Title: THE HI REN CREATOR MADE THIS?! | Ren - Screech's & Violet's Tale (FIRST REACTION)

The UK Mintral is back. We got Wren on deck today. Listen, I don't want to waste too much time. We have a trilogy to finish, ladies and gentlemen. So this is part two. In part three, we got Screech's Tale followed by Violet's Tale. Who knows what we are in store for, but you know what? Strap in. Wren, step back up to the plate, homie. Let's see what you've got.
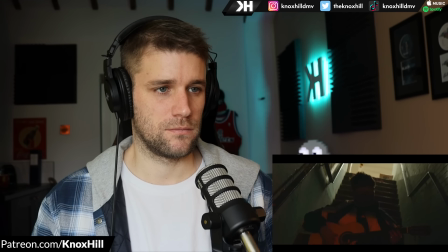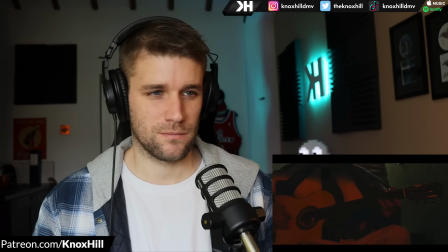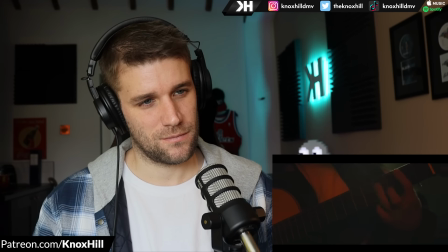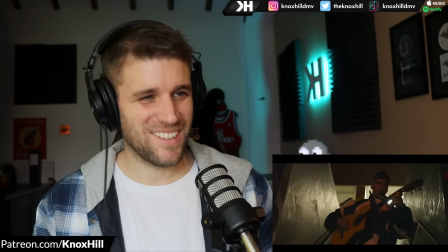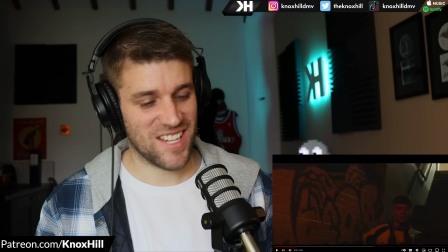[0:51]
Scene setting. Scene setting. That's what it does.
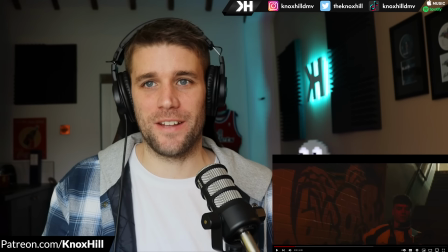[0:54]
It just puts you in a certain mood, a certain atmosphere and then get you ready for when he wants to hit you with the lyricism and the storytelling.
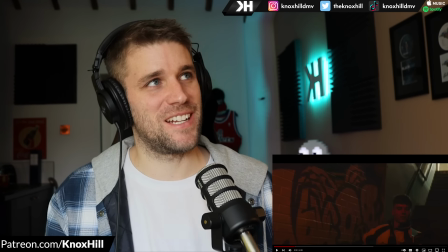[1:01]
And this is going to be a weird antidote, but I remember being in San Antonio and just sat outside on the river walk at a restaurant.
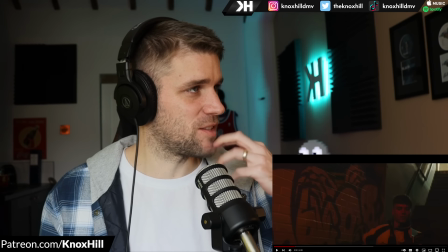[1:08]
And then you had these three Spanish guitars that came over,
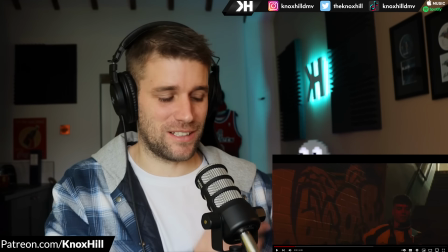[1:12]
like minstrels, and they played for you, right, on the acoustic guitar and a lot of picking, a lot of plucking, you know, slow and fast,
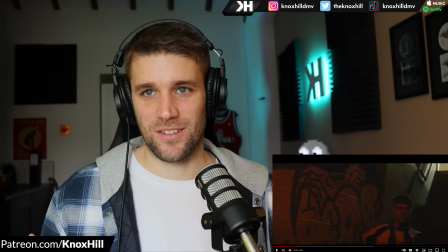[1:19]
and then just serenading you with these songs. And it just, it always makes me think like of Ren.
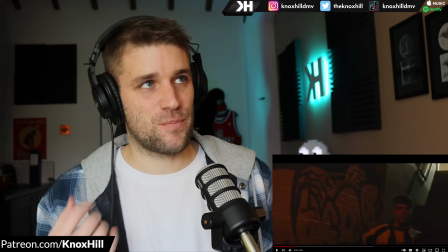[1:26]
Like there's a little bit of, I guess, a Spanish influence to some of his guitar playing.
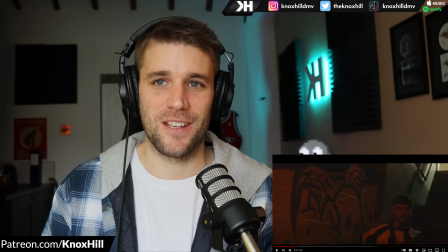[1:32]
Like you hear some of those melodies and some of those vibes. If that makes sense. But anyways, let's get back to the man.
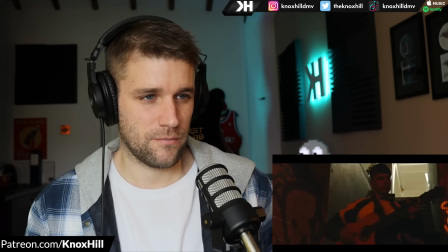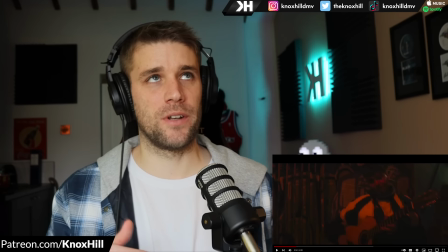[1:44]
Wow. You know what I love too is how we open up and it's kind of a misdirection, right?
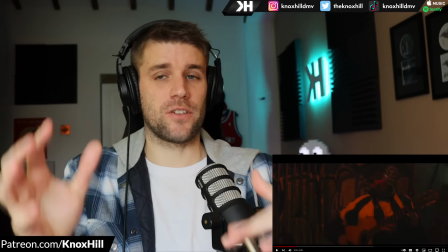[1:48]
We don't show Ren right away. like we're on a stairwell and then eventually we reveal him and the way the lighting is you know it's not like this is all professionally set
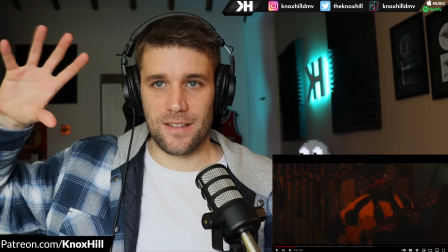[1:56]
up it's nighttime yet again but there's like this dark band over his face and these like shadows just create this sense
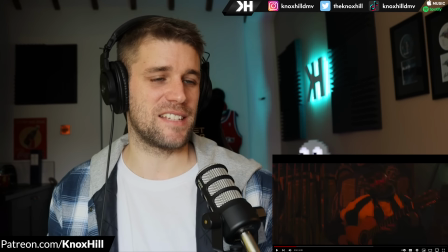[2:05]
this broodiness this mood to the whole scene and even look how the lighting is now right like this stark red that's like shining
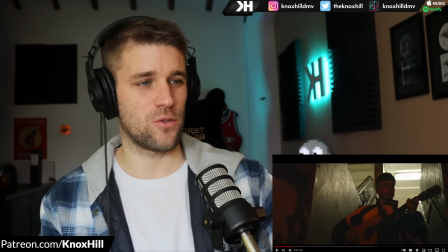[2:14]
on him it's not like a pure white light like again the shadows the choice of where we are the way that the camera is set up it all lends so
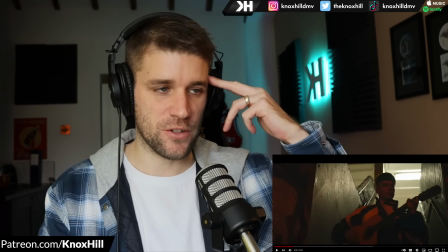[2:22]
well to the atmosphere that he's creating for you visually psychologically and then sonically when it hits our
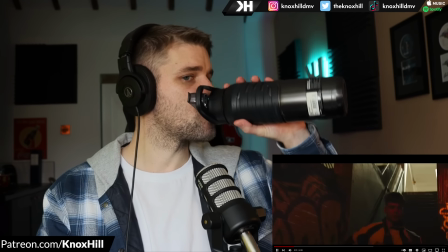[2:27]
eardrums i love
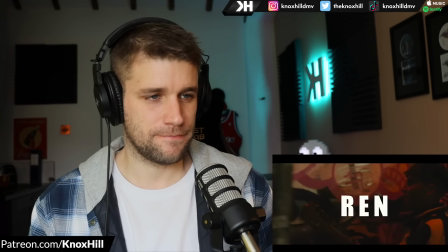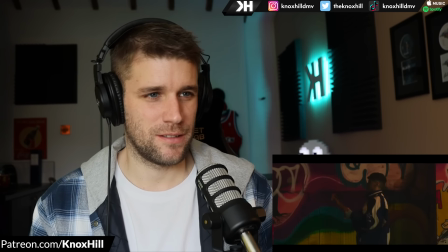[2:41]
that graffiti It
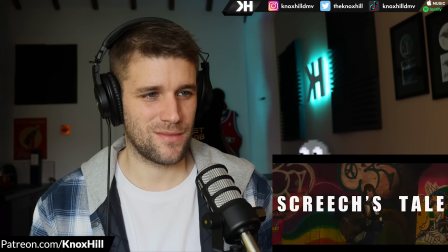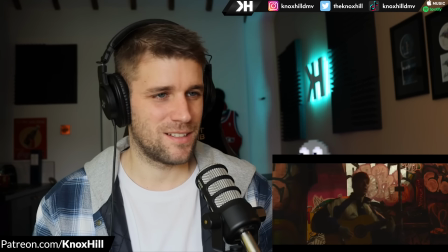[2:51] starts to the end At the life of poor Jenny Clocked out
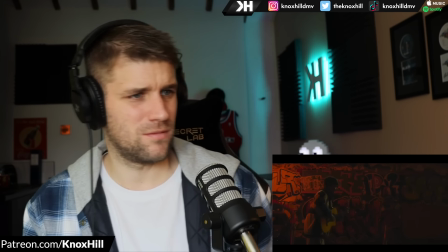[3:00] like Big Ben They screech Clocked out like Big Ben?
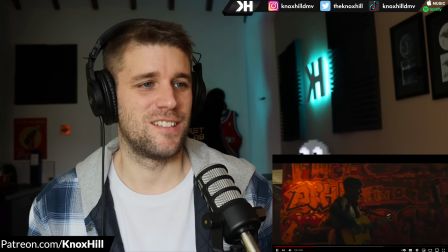[3:05] We got clock bars Clocked out like Big Ben They
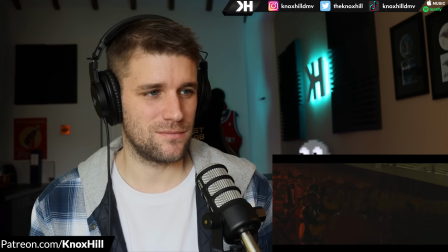[3:10] screech They boy Where did he go?
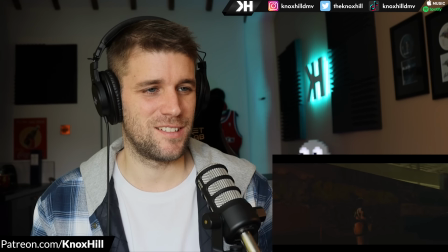[3:16] He melted into the black night Just like snow Wow.
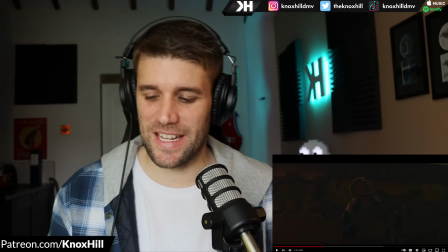[3:27]
He's got such a poetic soul, man. Melted into the black night just like snow.
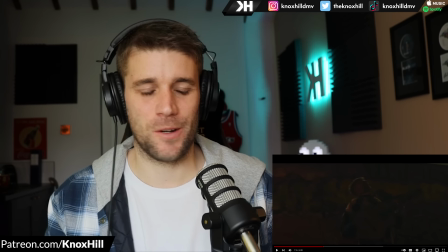[3:33]
It's like an author writing this. Like a great writer and you're reading one of those books.
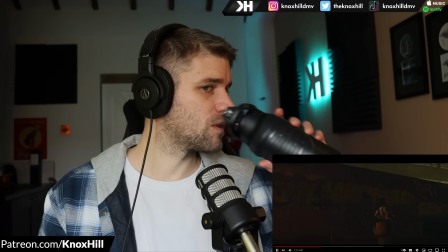[3:38]
But in this case, it's through the form of music.
Melted into the black night I'm just like snow.
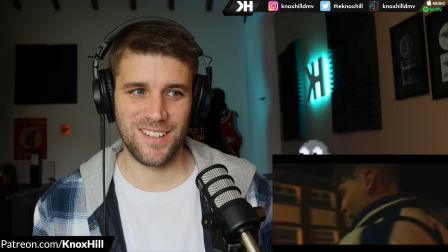[3:51] Patrick, man, let me in. Please open the door. I think I fucked up, Patrick. Really fucked up, man.
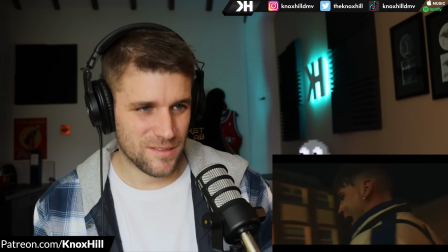[3:57] I'm not sure. I got crazy. Left this lady lying still on the floor. I think I killed a Patrick.
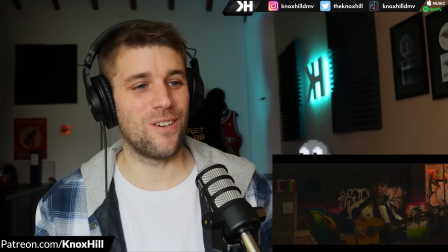[4:02] Come on, man. I can't knock no more.
Wow. Love, again, the use of the guitar.